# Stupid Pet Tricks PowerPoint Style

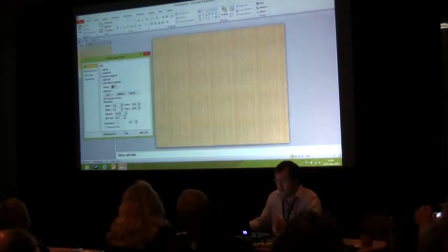0:20 Okay, so we're going to format background. We've already got a picture, so we go like that, clipboard, and that's our image in PowerPoint.
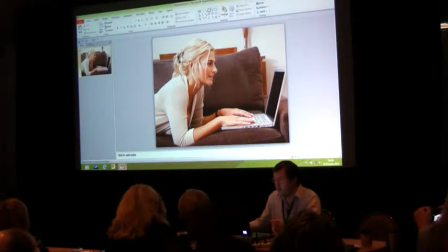0:28 So then what I've done is I've drawn a shape across the top, and let's just hide that part,
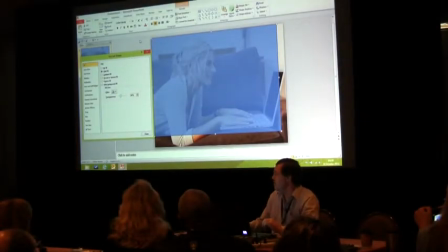0:35 and you can't see it, so yeah. Okay, so you can see that the image is there, but the tablecloth, I guess, is over the top of it. What I wanted to do was have a hole in that image and move it around so I could see certain bits. But if we go insert shape, something like a cloud,
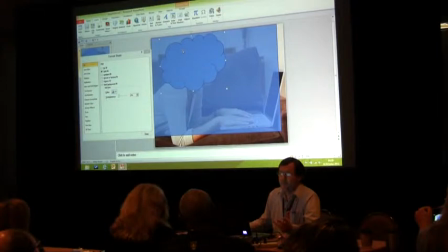0:57 that's useless because it hides something. We go format shape, and then we go slide background, and suddenly it drills through the mask and peeks at the slide background. And then the cool thing is, it doesn't matter where you drag that, it still picks up the slide background.
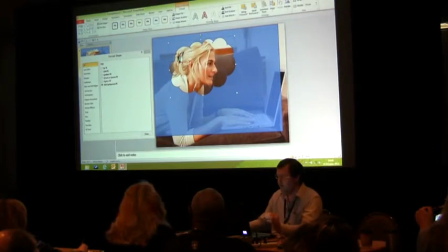1:16 And then we can go format, get rid of the shape outline,
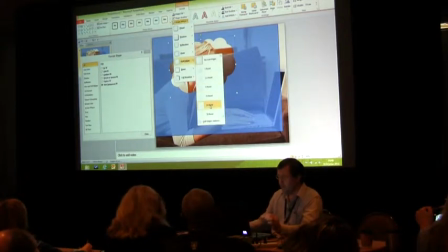1:21 shape effects, soft edges, 25 points, and it's got a soft edge.
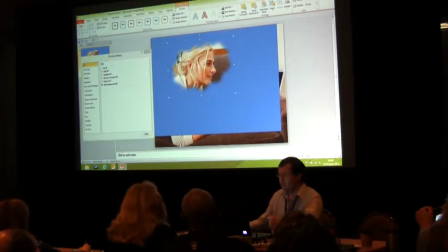1:27 And then if we totally hide the background, you can see how that's actually drilling through the mask. So the idea of the mask is simply to hide the stuff around the little trick bit. And so you move that around and it updates, and you can use multiples of those.
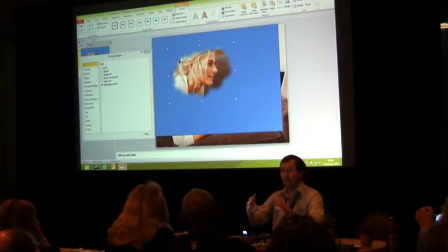1:43 When you animate them, it actually locks the background and pulls it off, so you can have multiple effects. And then if you change the picture, you don't need to change anything else on top of it, and it just it's just a cool visual trick.
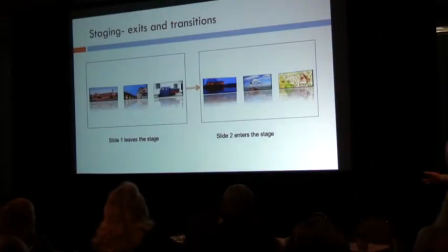1:56 And another thing about staging is exits and transitions.
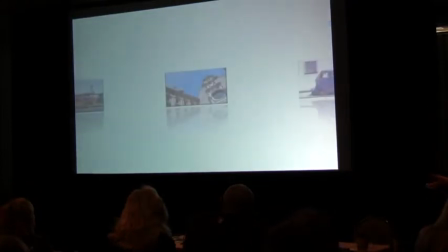2:02 And so the idea is that you build something on a slide,
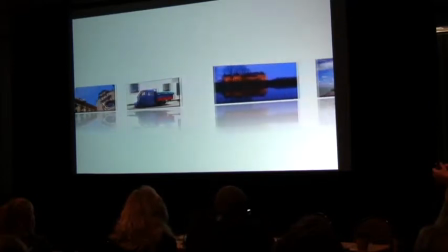2:07 nice reflections, but as it exits, you actually show people where it goes and bring the new material in.
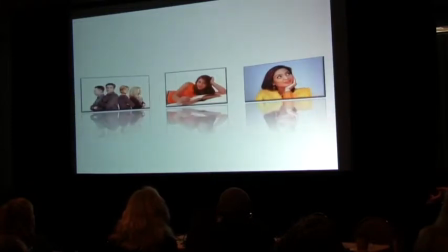2:13 And then you show people where it goes and bring the new material in. And it gives continuity.
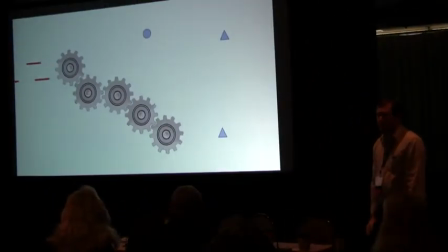2:18 This is one I did a couple of years ago with kids, which is basically spontaneity.
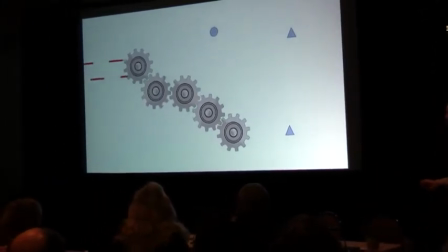2:24 We just sat down and said, okay, well, we want some cogs spinning on a slide. And you can see that spin emphasis. And the idea was that because we wanted to run a lever.
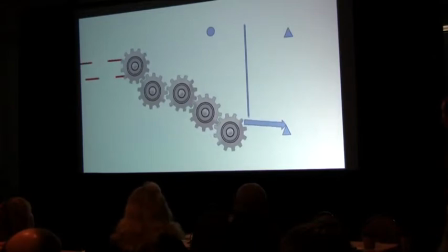2:39 And then I said to my boys, well, what's the lever for? Well, the lever is to run another lever. And, well, yeah, what does that do? Well, that bounces the fishing rod. But what does the fishing rod do?
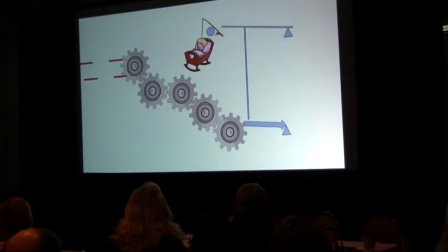2:52 I said, well, you know, when you're stuck with a baby, somebody's got to rock the cradle. Here's a pendulum that was created in PowerPoint.
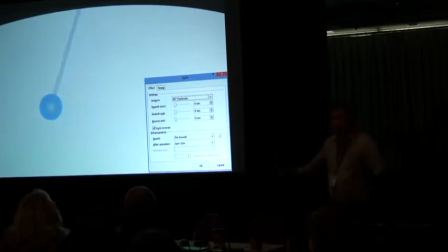3:01 I've got a slide coming up that actually shows the whole thing zoomed out so you can see how it's done. But that just doesn't look real because it just goes backwards and forwards, backwards and forwards. And however, that actually looks much more real because we've got a very small bounce end.
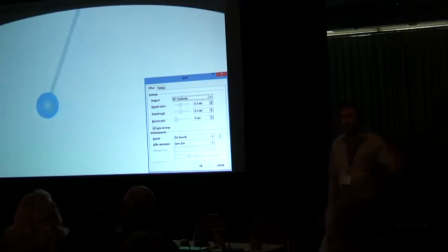3:22 Sorry, not bounce end. We've got a smooth start and a smooth end. And so it accelerates to a certain speed and slows down, accelerates and slows down.
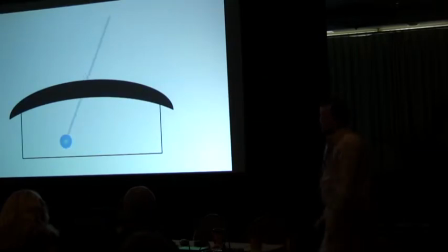3:32 And in terms of how that was actually done, that's actually what the slide looks like when it's zoomed out. So you put a little moon shape over the top to look like it's curved, and a little bit of slow motion.
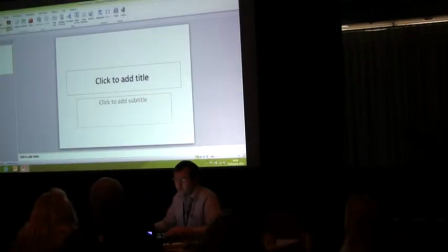3:45 What we'll do is insert picture.
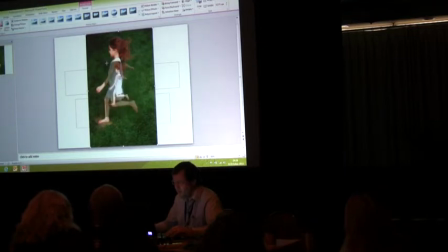3:52 Let's say grab this one, and we'll make that much smaller and duplicate that. So we've got two images. I'll grab that one and flip vertical. Layer, let's get rid of the junk behind it. What we'll do then is actually group them. So that becomes one object. Animation, fade in with previous, so that will slowly come in. And then I'm going to add an animation.